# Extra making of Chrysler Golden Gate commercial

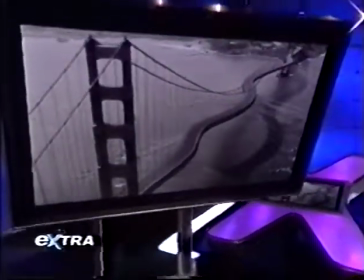Tomorrow on Extra. Talk about twisted. Maybe you've seen the car commercial that's bending the Golden Gate Bridge out of shape. When our Steve Santagati saw the spot, he had to ask how'd they do that.
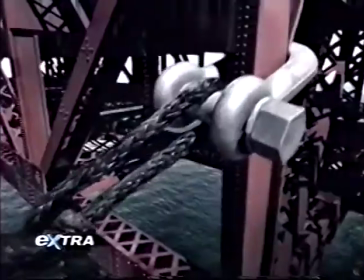It's an eye-popping sight to behold.
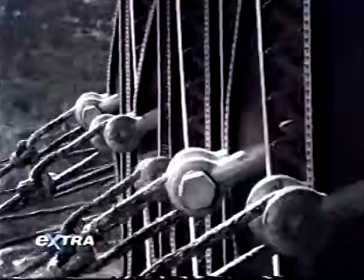The Golden Gate Bridge gets a chiropractic cracking, transforming the San Francisco icon into a twisting, turning raceway.
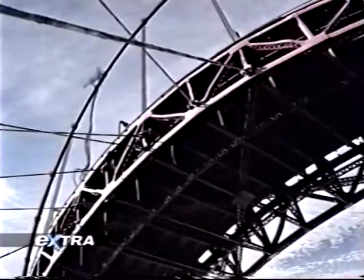It's all part of a new car commercial that tugs at the limits of visual effects technology. We could pick a lot of bridges, but the Golden Gate was such an American icon.
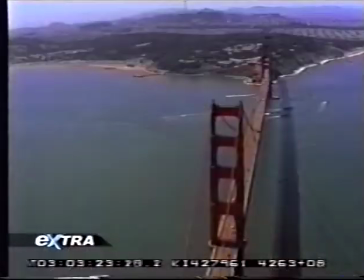So how do they put a few kinks in this majestic monument? Well, they started by documenting the look of the bridge in its original form.
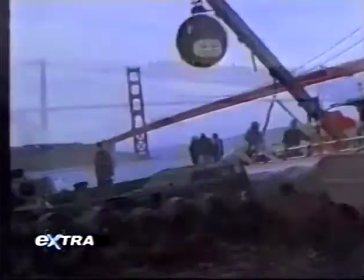We shot from helicopters, we shot from boats, and we shot from the edges of land. And then through the whole computer process, we were able to eliminate the cars that were on the bridge.
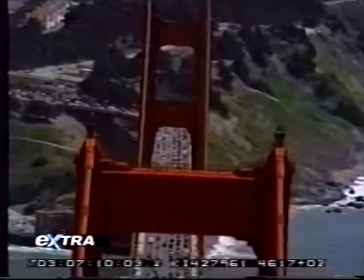Eliminating the cars was essential because as one of the Bay Area's busiest arteries, the bridge is never closed to traffic.
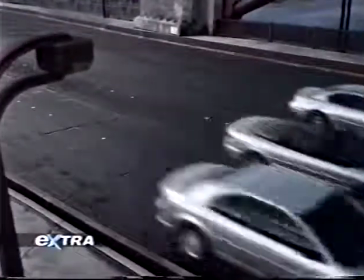So how did Chrysler's cars get to go on their winding ride? Well, the agency turned to the digital wizards at Framestore in England.
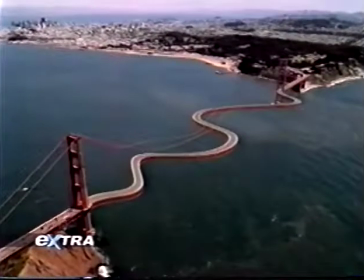They did a 3D rendering of a bent bridge in the computer and made a map.
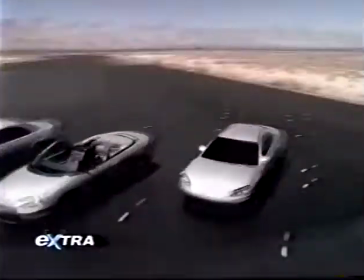And then they imposed that map on a 2,000-meter airstrip in the Nevada desert.
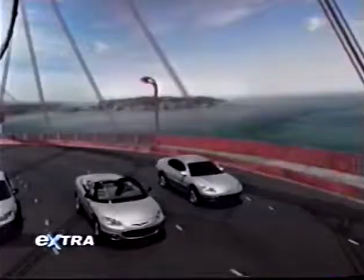The bridge was literally built around that twisted-up road.
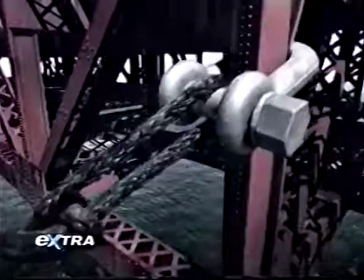But the gut-wrenching transition scenes in which the bridge was being bent had to be incredibly realistic.
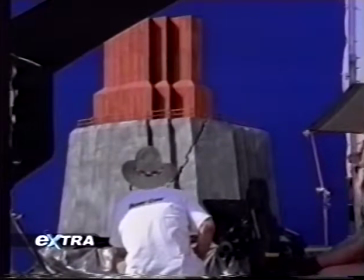How'd they do that? Well, they enlisted the model makers at VCU in Los Angeles to construct a series of miniatures. In the miniature world, what we can do is we can simulate the physics by creating small
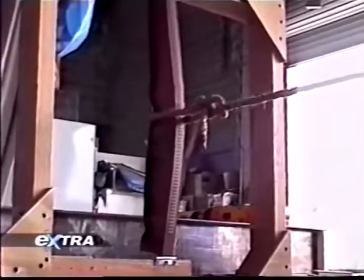versions of it and then shooting at high speeds so we can slow motion,
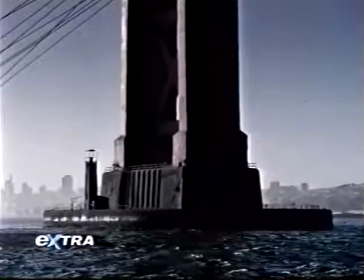and create the illusion of reality.
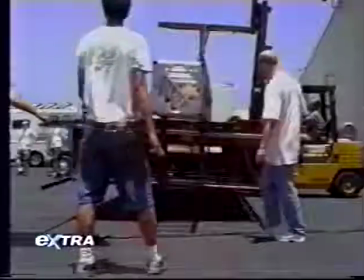VCU's greatest challenge was to fabricate 6 40-foot sections of the bridge for some of the wider shots, sections that had to match the real thing precisely. How'd they do that? When we were trying to find out the actual color of the bridge,
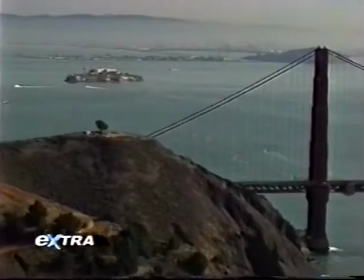we finally decided the best approach was to send an assistant down to the bridge to chip a piece of paint off,
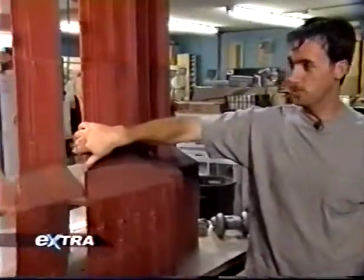and we used that as our base.
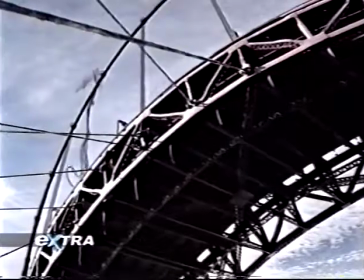The combination of the miniatures with the computer graphics presents a convincing and compelling image of one of America's most recognizable icons.
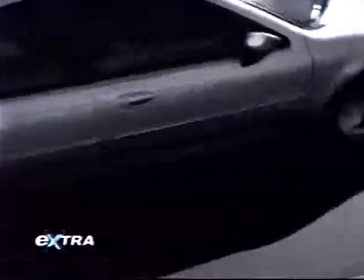And who knows, it may even inspire local officials.
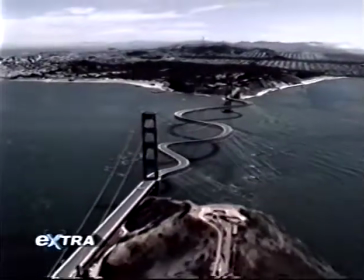So next time you pay a visit to the city by the bay, the Golden Gate Bridge could look a lot like another twisting local landmark, Lombard Street. When we come back, how do you